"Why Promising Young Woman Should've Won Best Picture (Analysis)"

It's just gross. Obviously, there are situations where not to take this into action, but just ask for consent. And side note, just because they gave consent for one occasion doesn't mean a yes for all future occasions. And all this links back to the idea that women are objects, which is why he doesn't respect her enough to not do it,
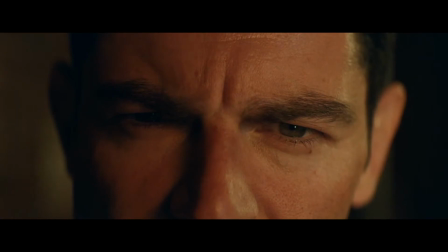and most probably assumes that because she's a stripper, she doesn't mind being touched. That's all the social commentary examples I will talk about now, but the reason why it's so great is because it's so subtle. These lines of dialogue are things we hear all the time, but because of the context of the film, it highlights how damaging it actually is and makes the audience realise that, allowing them to be better people. The aesthetic of this film is eye-popping. I hate this word because pretentious critics just use it as a buzzword to sound smart, but the candy-coated mise-en-scene works so well in contrast with the themes of the film. Most notably, Cassie's outfits. This is so good on two, technically three, that's still two. You're a fucking idiot. This is so good on two, technically three levels.
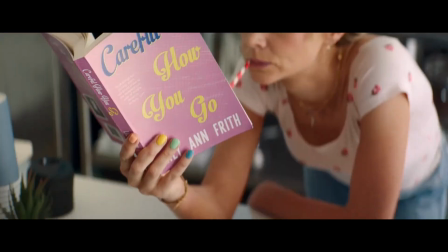Firstly, the fact that these colourful feminine outfits, and that includes the nails, don't match how she feels on the inside,
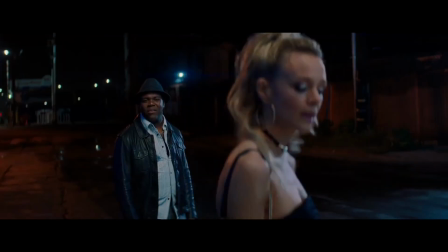and the fact that because she wears these outfits, people don't expect her to be capable of what she does.
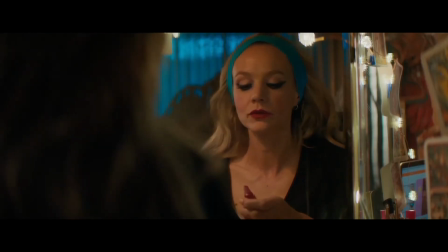She's hiding in plain sight, and it also shows how people don't take feminine stuff seriously.
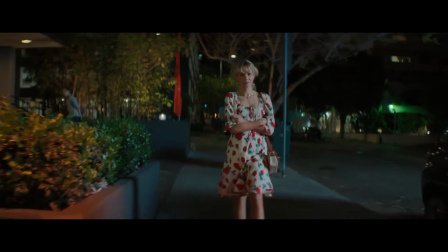Secondly, the colourful nature of her outfits have fairly childish connotations.
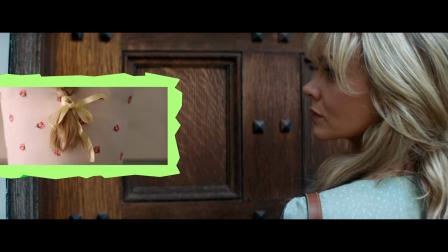We relate vibrance to childhood innocence and also the bows she wears in her hair is quite a typical schoolgirl look. This isn't highlighting that she's like a child because she's immature,
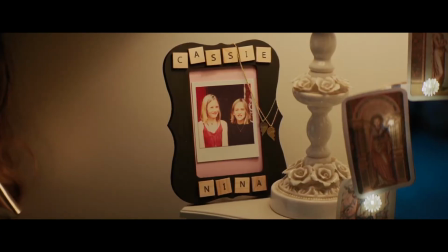I think it's supposed to convey how she's stuck in time because she can't move on from Nina, so all she's thinking about is the past.
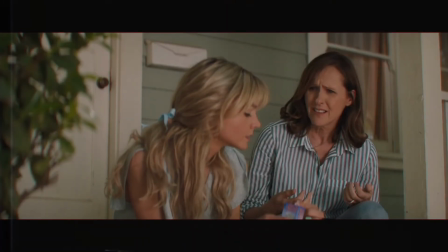Nina's mum literally says to her, Don't be a child Cassie.
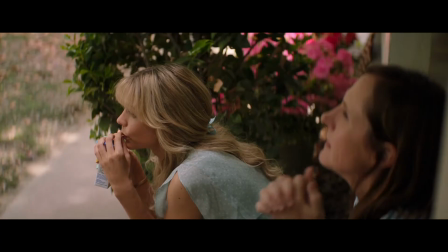while she is drinking from a juice carton which is huge school lunchbox iconography because everyone was guzzling those left and right growing up and also in this scene with Madison
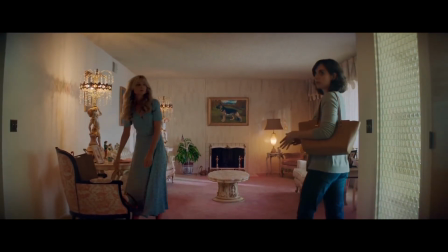she seems disgusted in Cassie's house and looks very judgmental and that's because
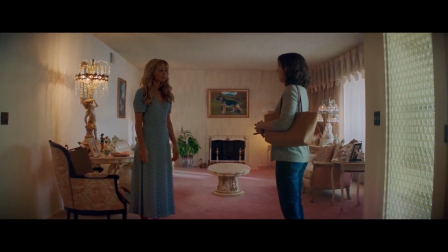of the retro old-timey look it has and I think this is supposed to show how not only is Cassie stuck in the past but so
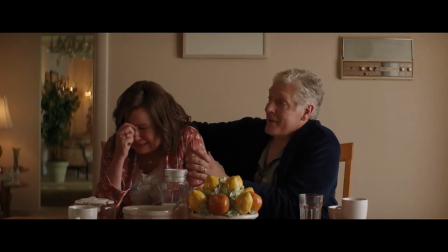are her parents because they are so worried about her and this illustrates how sexual assault doesn't just affect the victim,
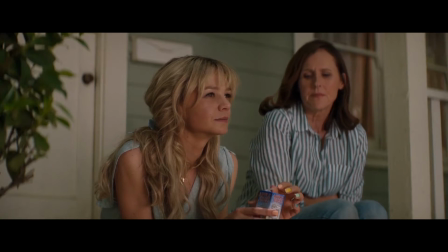but their family and friends and the family and friends of those people as well, accentuating how utterly devastating and awful it is. But also I'm aware that her parents might just like this look, but it just all adds up there's no way this wasn't done consciously.
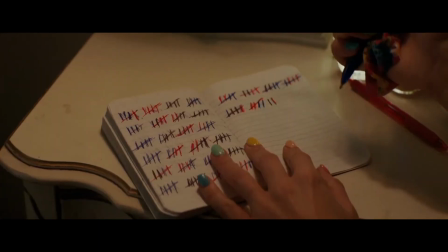Furthermore, her notebook. I wonder if the different colour pens actually mean something or if it's just Cassie being colourful because it looks nice.
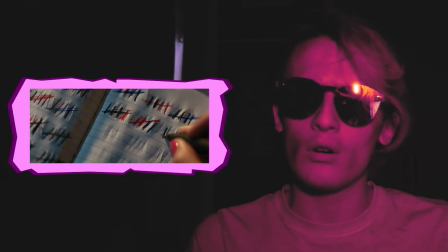It's interesting to think that maybe those red ones are when things went wrong, whether she just messed up, ended up getting hurt, or ended up hurting them.
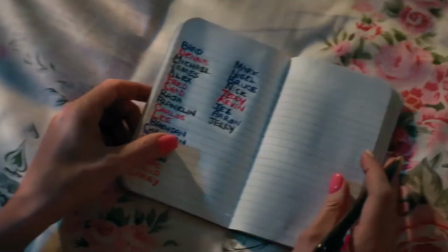And also, while I'm here, the floral bedsheets. Not only pink, but flowers are seen as very feminine and just further adds to the whole idea.
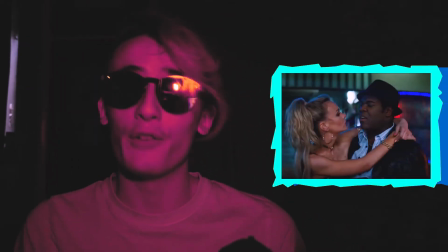Oh, and how could I forget, the fedora? Top notch.
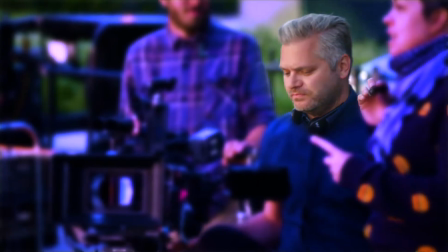The film was shot on anamorphic lenses after DP Benjamin Krakoon suggested doing so, and if you don't know what that is,
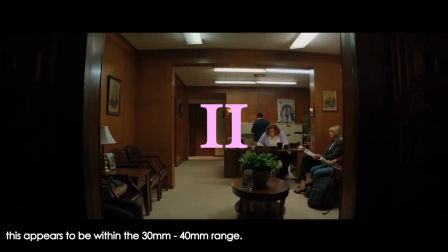pretty much, if you're on a smaller focal length it will give a sort of fisheye distortion and with blurred backgrounds it gives this spinny radial distortion,
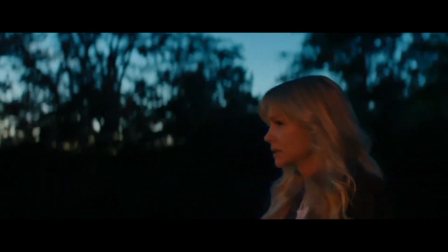which I've always just liked the look of, but the use of these lenses also adds to the whole dreamy fairy tale-like aesthetic I spoke about earlier.
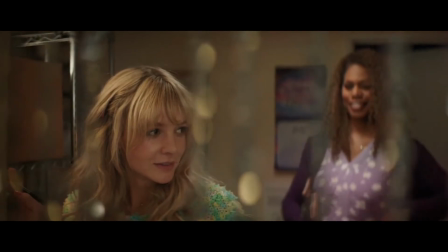Actually, talking about the shots in the film, they're great and work in tandem with the editing extremely well.
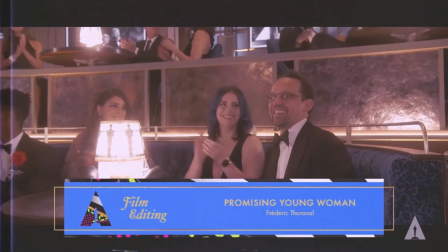There's no surprise that Frederick Thoraval was nominated for Best Video Editing. It's so clean. There are some terrific transitions in this film that really help with the film's almost perfect pacing, such as this match cut of Cassie eating,
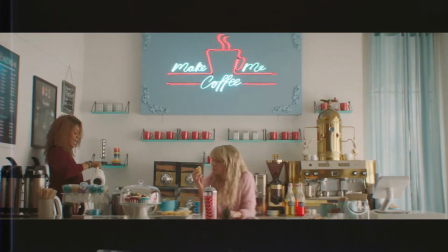but instead of being a direct match shot, the camera is pulled out more in order to establish the new location so we aren't disorientated.
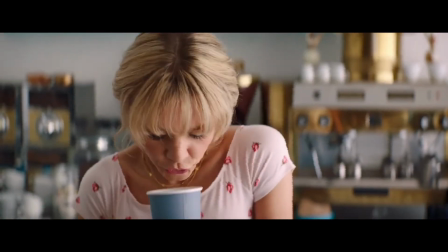The next day the lingering of this close-up of Carrie's deadpan face makes the joke a lot funnier because the choice to not cut away quickly makes it more awkward.
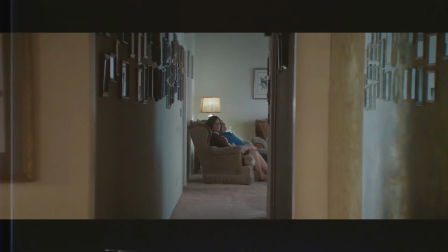Then this series of shots where the camera continually zooms between cuts.
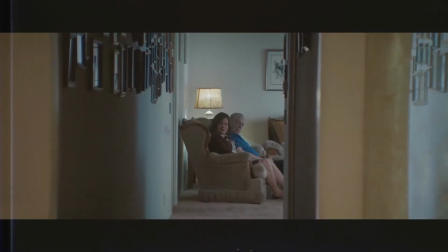I've just always liked this and it's typically used to build tension which this film does do in other scenes and I like that for this
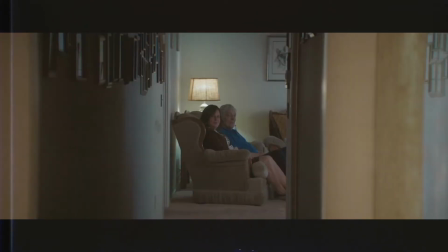I feel it could represent Cassie's and ultimately her parents excitement that she is actually going out and doing something.